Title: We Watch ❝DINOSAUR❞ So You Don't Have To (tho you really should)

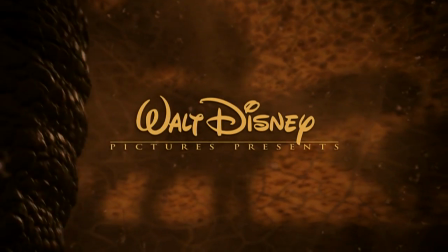249s
Like, yeah, they talk, but it's like there is a lot of moments of just silence and expressions and I feel like people just don't appreciate those moments I feel like the
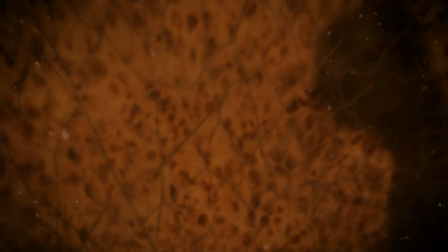257s
moment people hear that they talk and they sometimes say a stupid 2000s joke that's all people remember and they don't think about
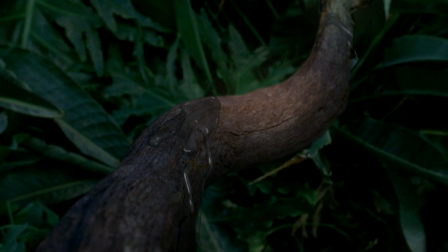265s
the actual good parts of this movie because there are really good parts of this movie oh
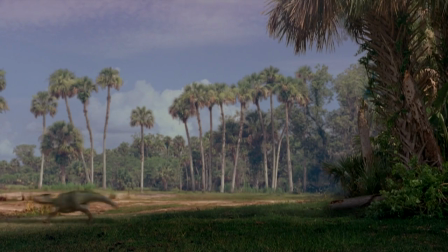276s
yes mama oh I love that shot so much me too it's such a
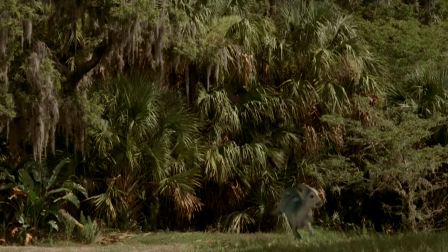280s
cool shot and i think it was the director who talked about this it was
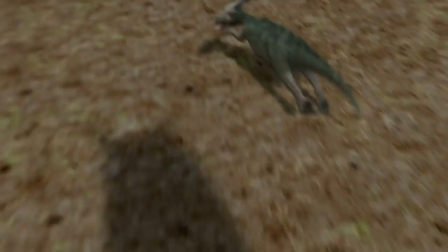285s
somebody who said that they didn't want to have the quote-unquote
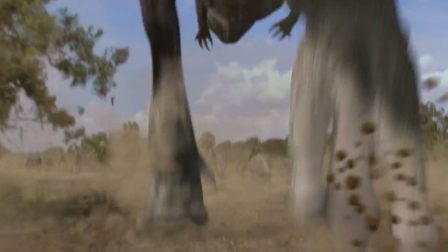290s
villain to be a t-rex because they thought the t-rex was getting
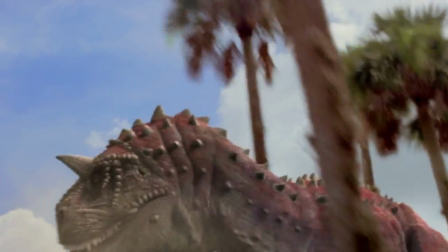295s
enough villainous movies yeah so they went with a carnator which i love
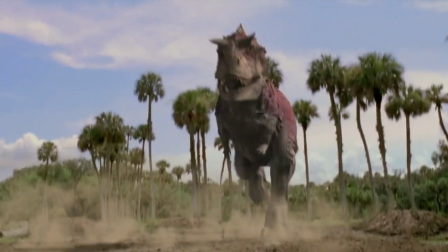301s
i love your dinosaurs yeah you know i'm actually i'm really happy about that too because
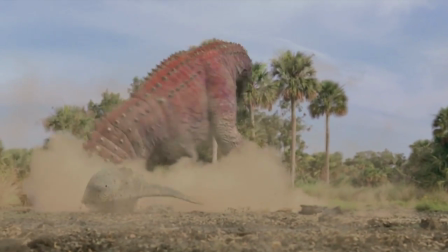307s
jurassic park i feel basically stapled the idea of velociraptors and
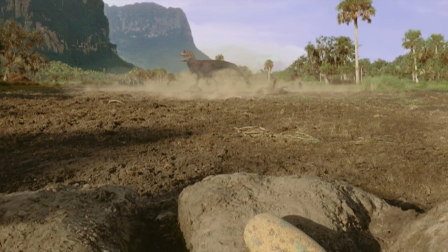314s
t-rexes being the big bad dinosaurs but there are multiple carnivorous dinosaurs that were
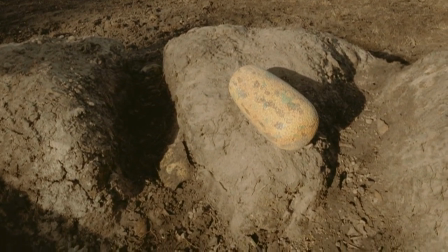321s
dangerous and had a huge threat against uh herbivores i like the fact that this movie wanted to kind of focus on different dinosaurs
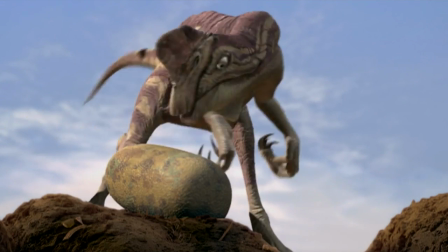330s
and wanted to kind of give like this sort of cool balance to all these different types of dinosaurs i also love the fact that the carniteurs don't talk it's like
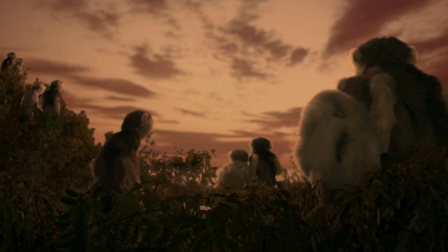339s
they seem so much more menacing and meticulous when they just don't speak i
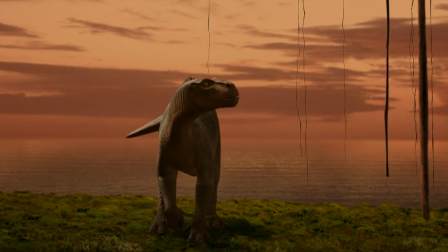351s
will find my way i will go the distance i don't care how far
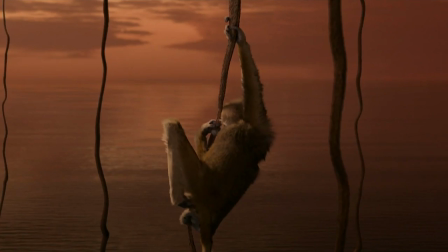359s
Someday I'll be strong And every mile Will be worth my while
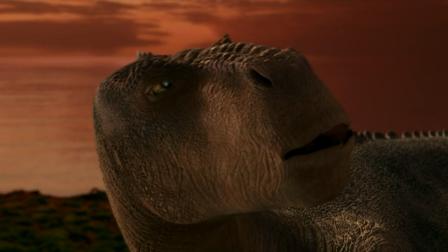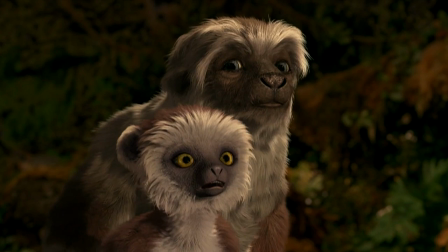376s
Oh, here it comes. I love this whole sequence. This sequence is fantastic.
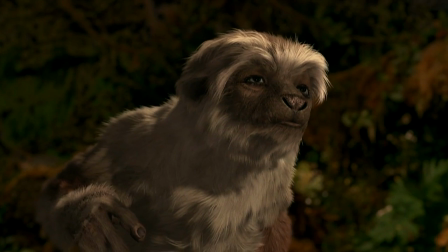382s
It's so beautiful.
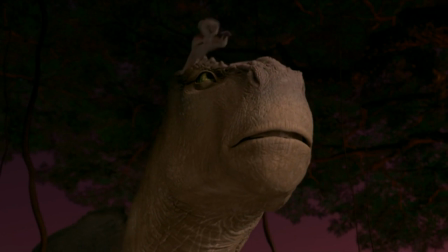383s
But the way it starts so beautiful but just kind of has a sense of suspension to it and then it just kind of goes right into the action.
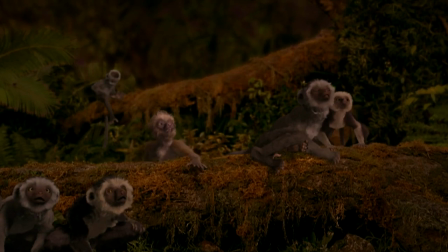391s
It's so amazing.
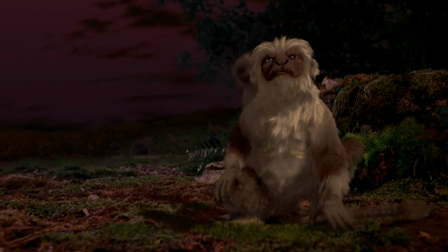392s
See, look at this good foreshadowing. you have a little bit of ominous music in the background you
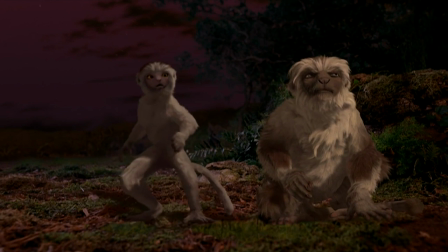401s
have the birds flying far away i also
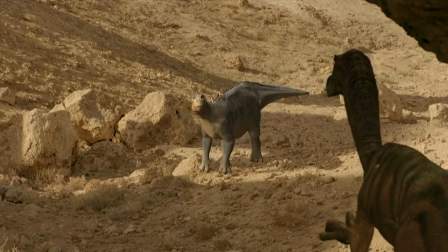413s
like how they designed the raptors for this oh yeah same they could have very easily just done
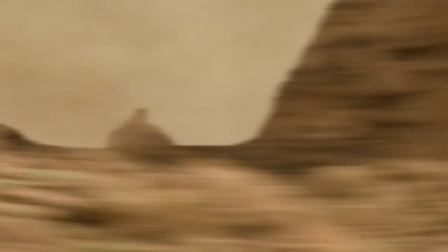419s
the grassy park design because that's just that's a very famous glossaraptor design But again,
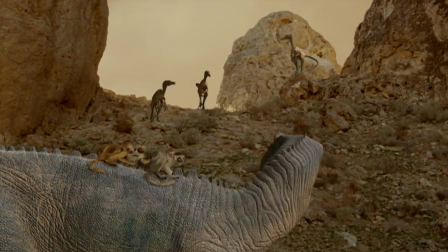425s
I really appreciate how this film didn't want to kind of depart itself from Jurassic Park when a lot of dinosaur movies
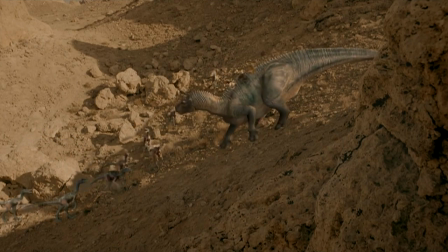432s
were kind of attached to it because that was just what was super popular.
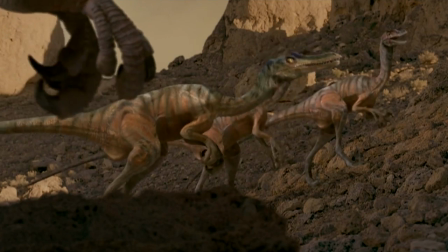437s
And even Jurassic Park didn't really know how to detach itself from itself in the later movie.
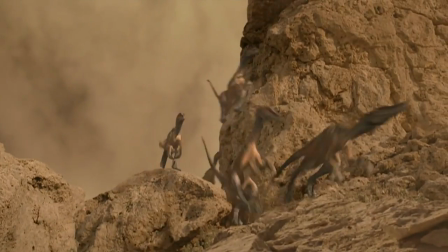442s
Aren't these what raptors more look like? Because they're actually not that big as they show in Jurassic Park.
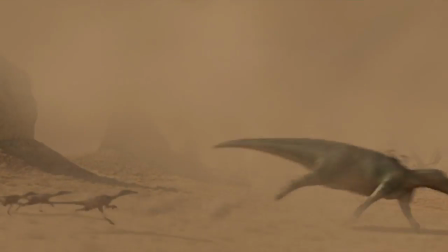451s
They're actually smaller. They did eventually find a Velociraptor. I don't remember where.
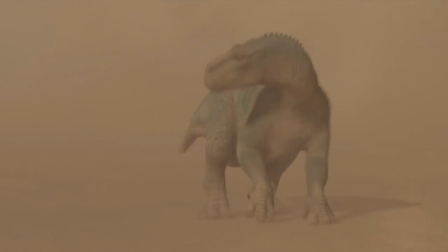456s
They did eventually find a Velociraptor that was around eight feet tall.
Stay out of my way!
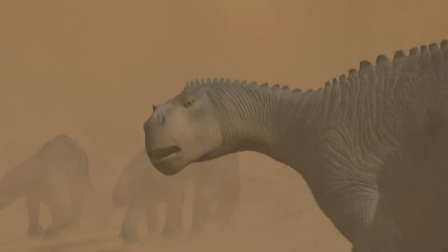463s You heard Krog? Move it!
I hate Krog. He's such a dick. He is.
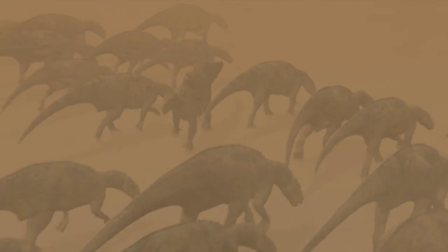469s
Ugh, I do not like him. And the one dinosaur that just walked by, Bruton.
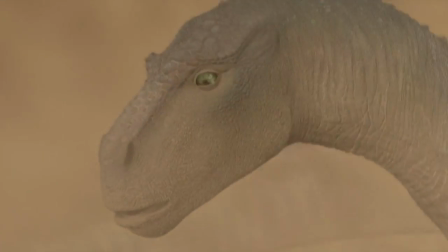475s
I couldn't say his name properly when I was a kid. I called him Cruton.
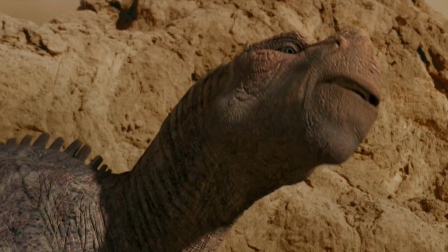481s
Like the things in the salad?
We'll rest here for the night.
Go ahead, Crouton.
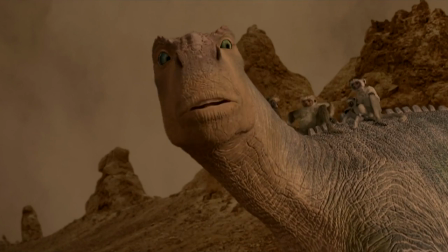488s
Crouton. We have now dubbed his name Crouton.
Better to keep our heads down with this bunch than get them bitten off by those things.
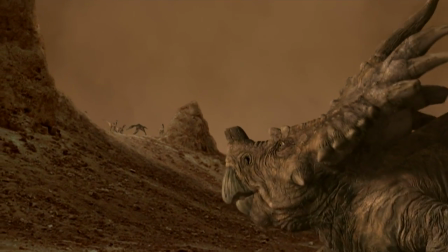497s Well, you just consider yourself lucky.